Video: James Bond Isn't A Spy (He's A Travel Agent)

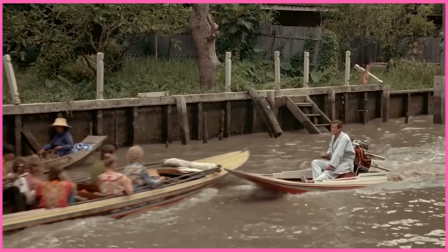[12:10]
Bond, both the character and the franchise, don't look upon this very fondly, as if the experience has been diluted or soured.
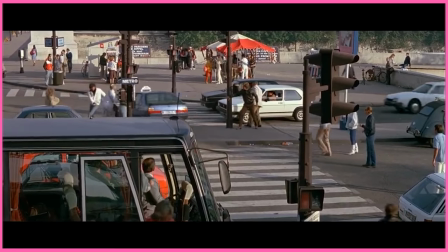[12:19]
Tourists take up physical space in Moore's films, rather than existing as background filler,
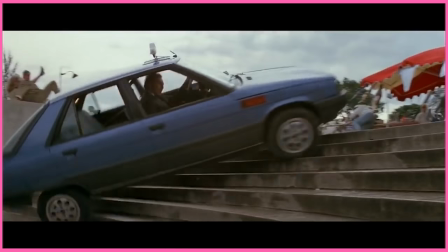[12:25]
and the space they occupy is an inconvenience to Bond, whether that's gawkers at the foot of the Eiffel Tower in Live and Let Die,
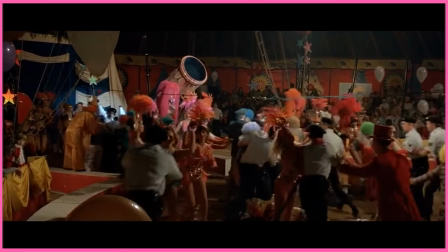[12:32]
or circus goers in Octopussy.
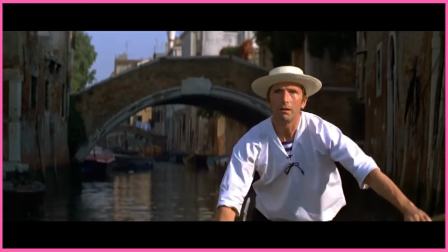[12:34]
Oftentimes he simply barrels through the ones doing the most cliche tourist things, and it's clear we're supposed to be laughing at their misfortune.
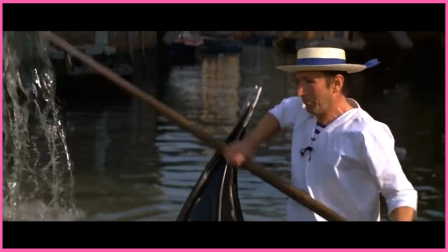[12:42]
Of course, they're never deliberately antagonistic towards Bond, or even a major hindrance.
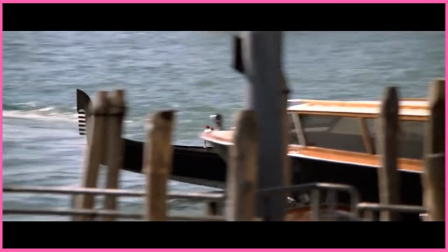[12:48]
After all, the filmmakers can't risk alienating the audience who make up that tourist population.
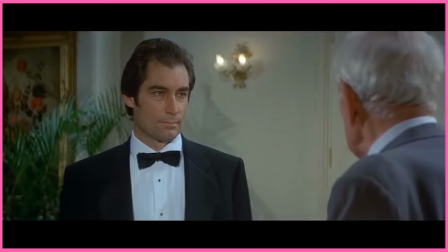[12:54]
In Dalton's films, at least in Licence to Kill, we see a similar weaponization of tourism as that found in Connery's Day,
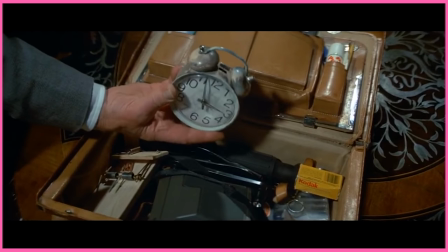[13:01]
featuring an attaché full of explosives disguised as alarm clocks or tubes of toothpaste,
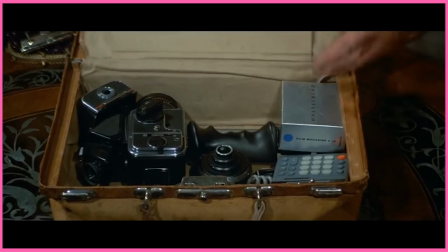[13:07]
a gun disguised as a film camera, and a laser disguised as a Polaroid camera.
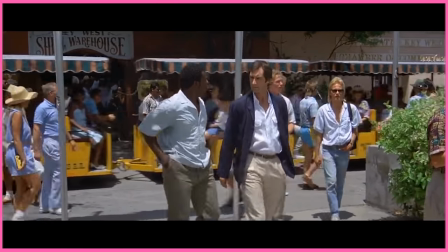[13:14]
Other tourists form a similar kind of wall that featured in Moore's films,
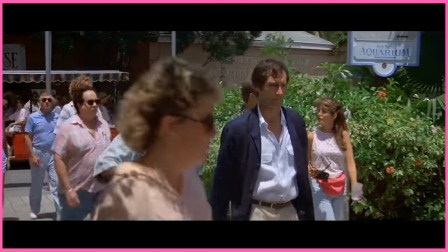[13:18]
along with the visual features like sun hats and Hawaiian shirts, but with none of the disruption.
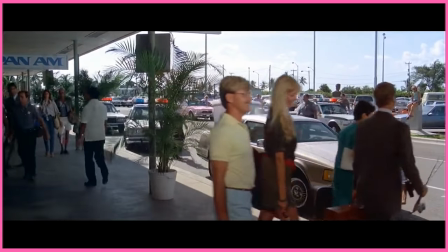[13:24]
Signs of the mass tourism we've come to expect are everywhere in License to Kill, such as when Bond checks into his flight with dozens of people bustling around him.
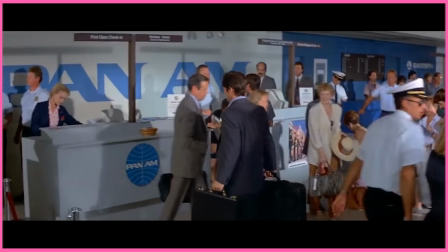[13:33]
However, he slips through them easily to the empty queue of the first-class window.
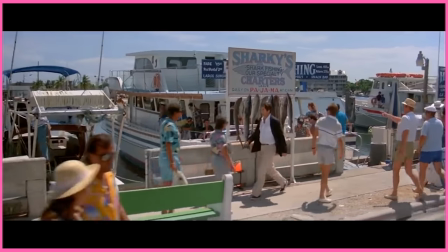[13:38]
Likewise, he moves past a crowd of people loading onto a boat for a fishing trip to his own personal private boat,
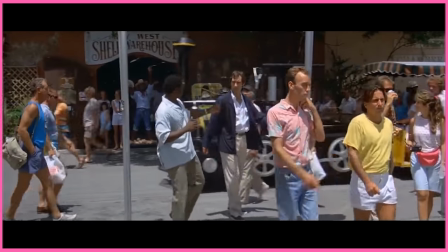[13:45]
then smoothly moves through large crowds and tramcars blending in perfectly.
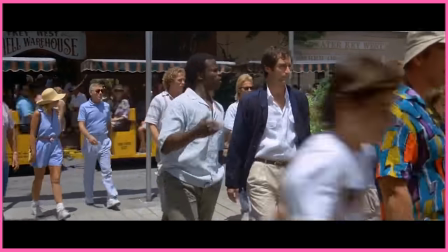[13:50]
Even though he's probably the most hated James Bond, Dalton is arguably the best spy of the bunch, which should tell you what these films are really about.
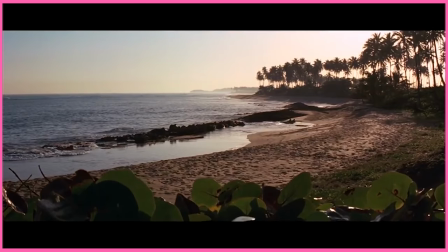[13:58]
Brosnan is a tourist, but he's no common tourist.
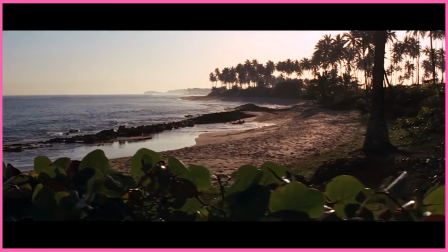[14:01]
We fully return to the elitism of yesteryear Bond, but coupled with a desire for isolation, rather than group activities.
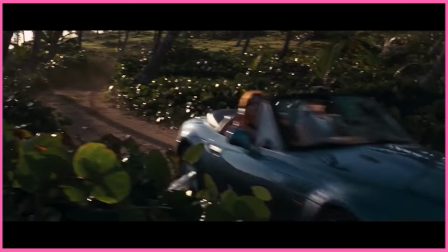[14:10]
In Goldeneye, Natalia even specifically highlights what was appealing about the idea of a Caribbean holiday.
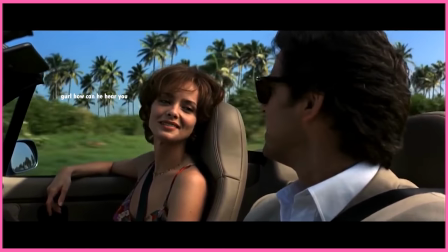[14:16] My whole life I dreamed about coming to the Caribbean. It's so beautiful.
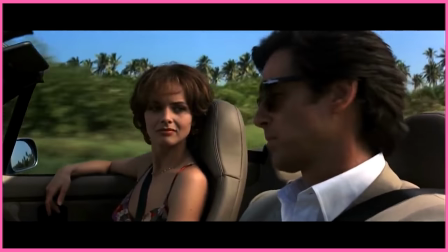[14:22] Not another human being inside.
In this era, mass tourism is well established, but normalised, and so has become common.
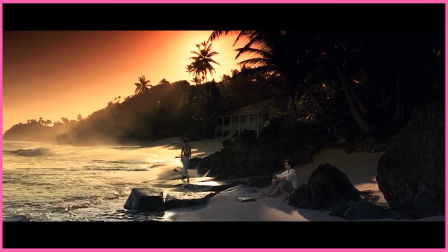[14:31]
Those Those looking for a unique experience in this time need only seek out something no one else is doing, or some place no one else is.
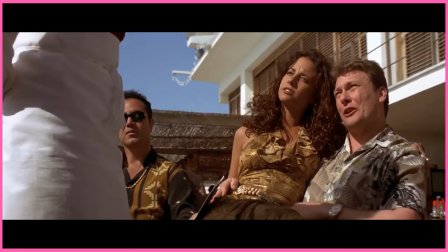[14:39]
As for other tourists, they return but in a limited capacity,
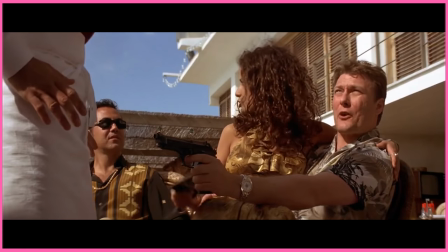[14:43]
seemingly enjoying the same semi-isolated experience that luxury affords, and that Bond seems to enjoy partaking in.
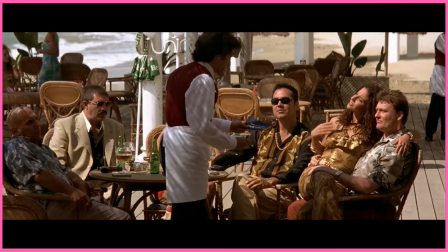[14:50]
These include first class passengers on a plane, and more significantly, people at a clearly upmarket bar in Cuba, both in Die Another Day.
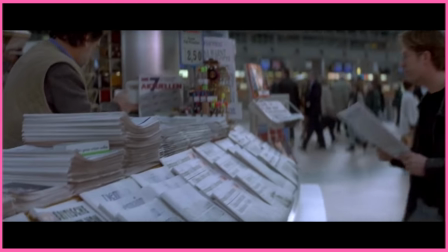[14:59]
Everywhere else we do see travellers, but they're just extras. By that I mean they lack any kind of character or involvement.
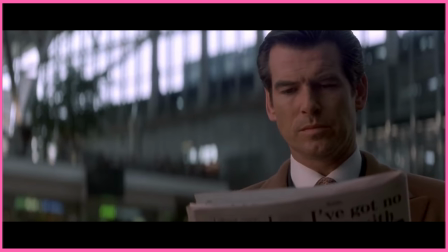[15:07]
Their presence intruding on Bond's journey would cheapen the experience through commonality.
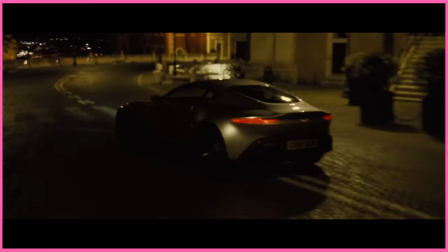[15:13]
After that brief interlude, we return to the great absence of visible tourism in Craig's time.
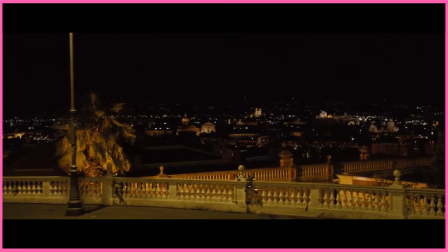[15:19]
Scenes that would usually be flooded with tourists, like a car chase on the streets of Rome in Spectre, instead take place in the middle of the night.
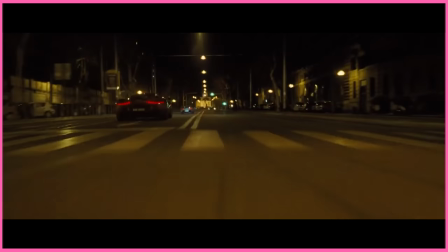[15:27]
That could be for aesthetic reasons, I mean, it is very pretty, or more likely practical reasons.
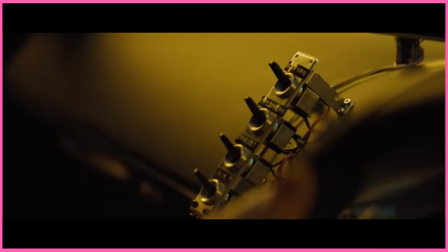[15:33]
It's kind of hard to have a high-speed, flamethrowing race with a bunch of pedestrians in the way,
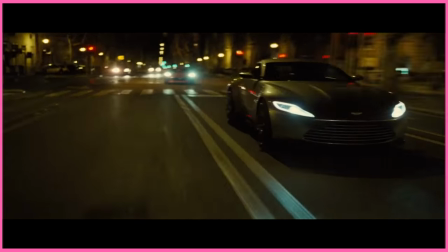[15:38]
and I don't even want to think about the logistics of filming on location in the day. Sad Bond segment?
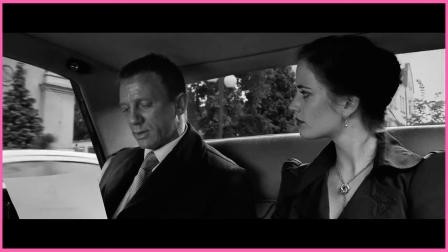[15:44]
Craig's Bond sees himself as above acting like a tourist. His colleagues would love for him to play the part, you know, like a spy would.
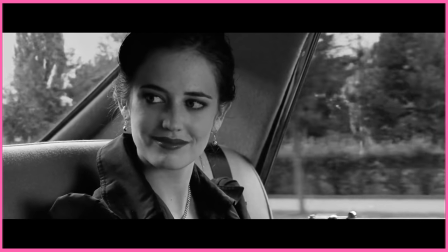[15:52]
But as with many other aspects of his job, he sneers at the facade and makes a joke of it, like in Casino Royale,
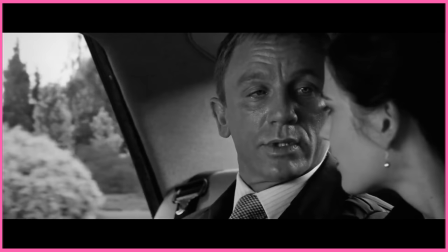[15:59]
and in Quantum of Solace.